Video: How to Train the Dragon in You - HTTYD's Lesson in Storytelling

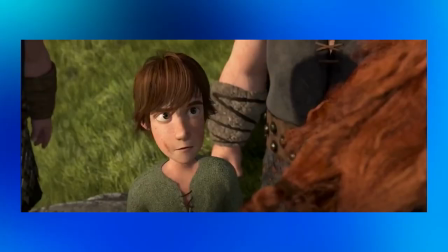1016s What? Turns out all we needed was a little word. This. You just gestured to all of me.
You can see how I've managed to pretty much map out the entire movie onto the hero's journey model. You can map out all the Disney Renaissance films onto it that way, same for many pop culture movies like Marvel and so on. I wanted to show that How to Train Your Dragon doesn't do anything revolutionary like deviating from the structure or anything like that. But it's the little details, the small tweaks they add in the narrative that makes this story feel very refreshing compared to your average Old Yeller Boy and His Dog or Disney Channel Girl and Her Horse movies.
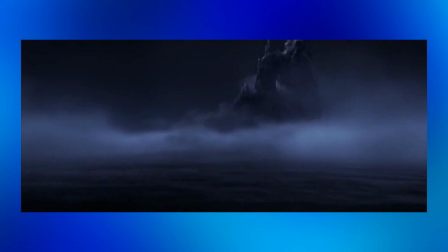1051s
For starters, the opening of the film. It begins like a lot of movies do, with opening narration.
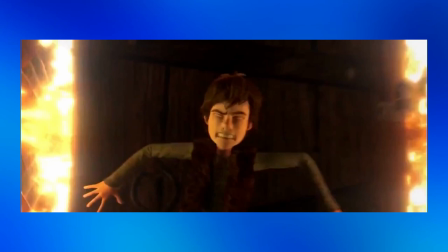1057s
A la stage 1 of the hero's journey, Hiccup verbally explains to us what the status quo is.
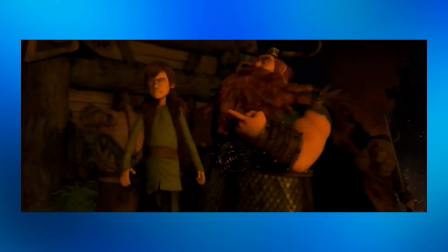1063s
But then, all of a sudden, boom, we're immediately thrown into Burke while chaos is going on.
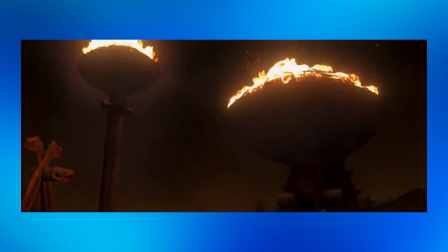1068s
Why didn't it start while things are normal or when the village is in a more calm state? The movie immediately starts with a dragon attack, so many things going on at once, it's chaos!
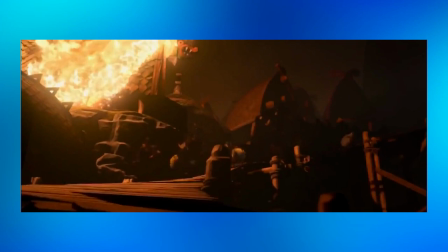1077s
Well, to give us the narrative impression that Burke is in a state of negativity immediately.
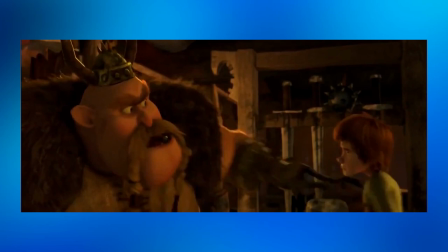1081s
We follow the story through Hiccup's worldview, but even when he and everyone else thinks the state of the world is fine, we as an audience can sense it's not.
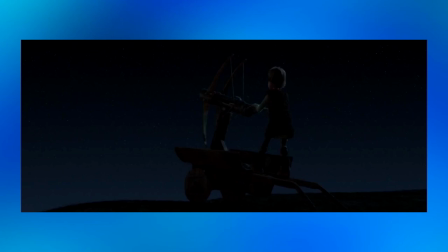1089s
We can sense there's a serious imbalance in the state of things, it's far from peaceful, and that it's on the brink of change when Hiccup hits the Night Fury.
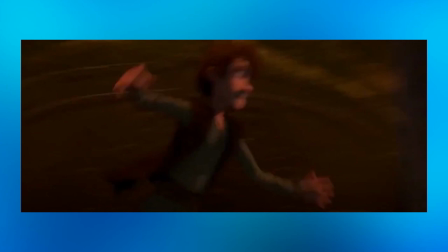1097s
What makes the entire film work as a solid narrative can actually be tied down to the first 7 minutes of the movie.
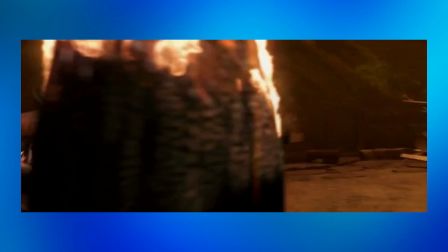1103s
That entire opening scene with the dragon attacks? Yeah, that scene alone manages to tell us everything we need to know about the universe of this movie.
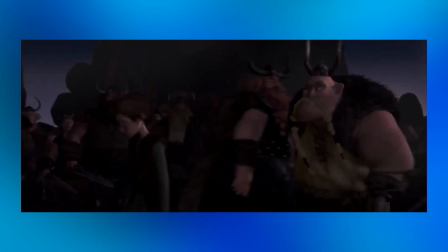1110s
All the way back in stage 1. The world rules and beliefs, the characters, their dynamics, and most importantly, their motivations.
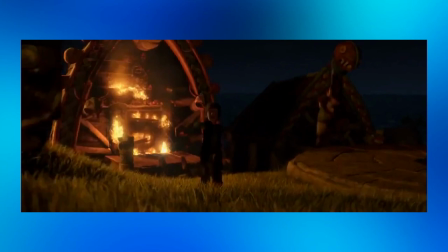1117s
And not only that, it also does it through cues in the music. I'll give credit to Sideways for the analysis on why the music is also masterful in this movie.
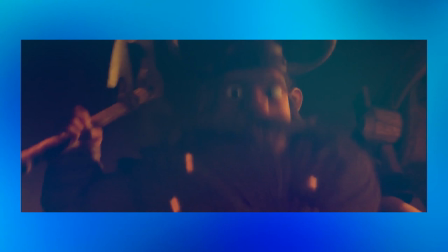1125s
He made brilliant observations for how each piece of music played in the very first scene all serve as character cues later in the film.
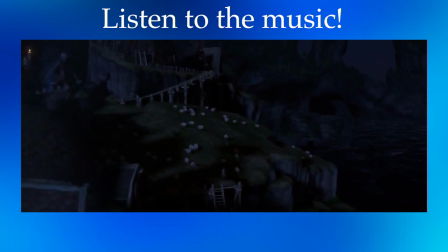1135s
When the movie begins, what's the first tune we hear?
Misery. My village.
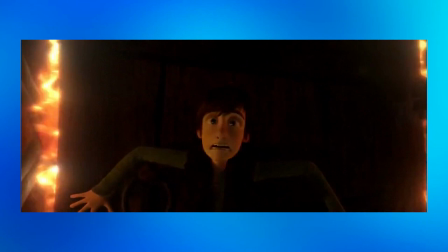1141s In a word, sturdy. And it's been here for 7 generations.
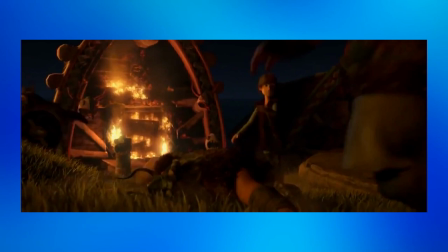1146s
This is Hiccup's theme. It plays whenever he's the focus of the scene, but most importantly when he's with Toothless.
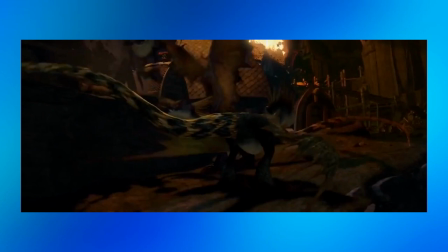1156s Come on, buddy! Come on, buddy!
Then the dragon attacks cut in.
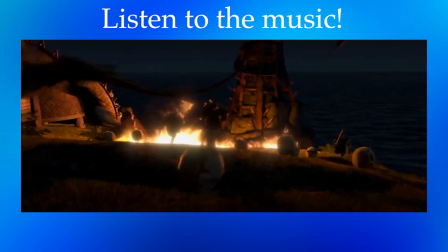1162s
This tune is associated with the dragons.
Most people would leave.
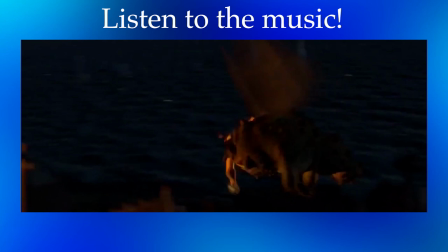1168s Not us. We're Vikings. We have stubbornness issues.
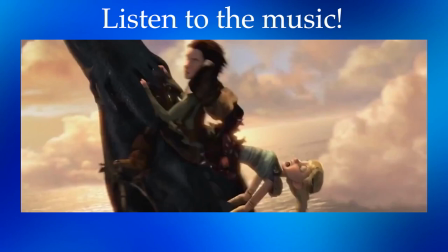1172s
It's heard again when Toothless is out of control. Ah!
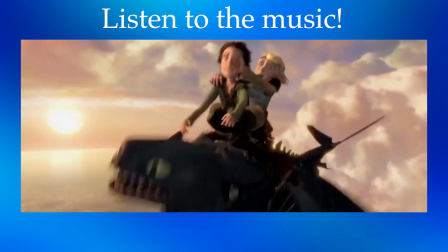1178s Toothless! What is wrong with you? Mad Dragon!
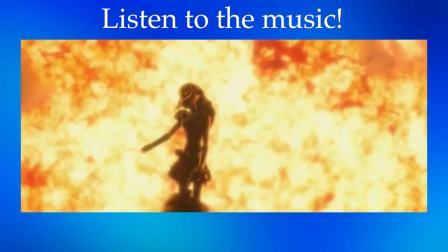1183s
Then the scene where Astrid is introduced.
Astrid.
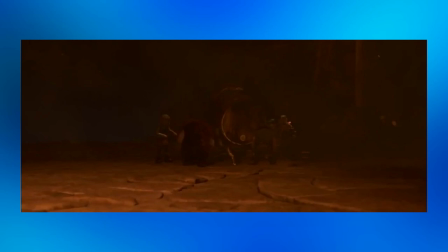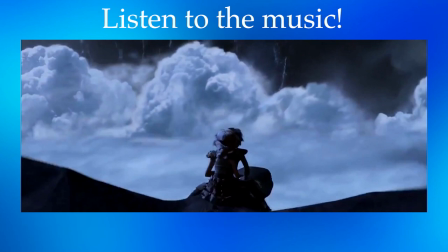1193s
This is Astrid's theme. And guess when it can be heard again?
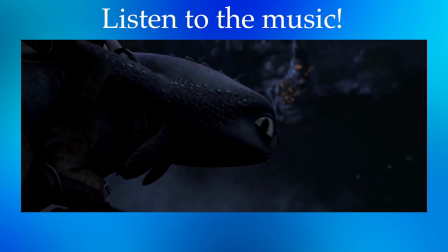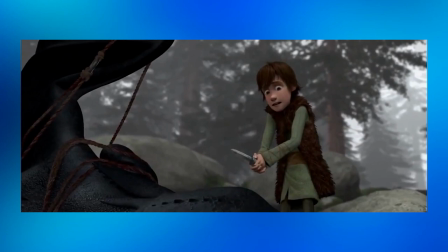1204s
But probably the most important thing to pay attention to is this. The scene where Toothless is first introduced, there's a peculiar tune playing in the background.
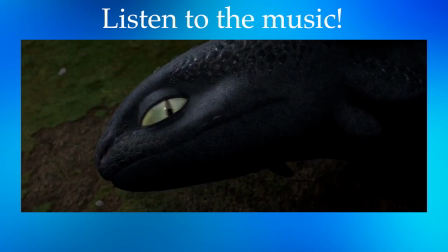1214s Mm.
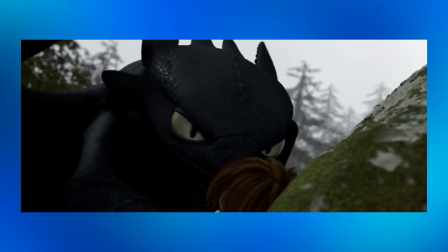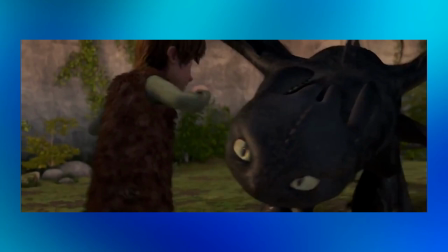1228s
is his theme. When Toothless is hostile toward Hiccup, it can be heard on a minor scale.
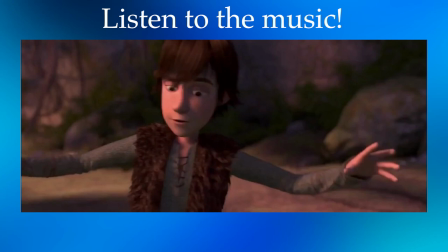1232s
But then as they start bonding, you start hearing it on a major scale.
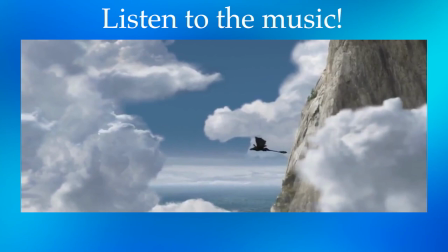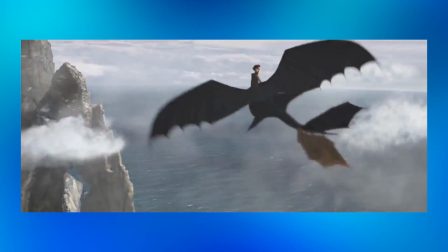1246s Okay there, bud.
Now watch what happens when Hiccup and Toothless are working together.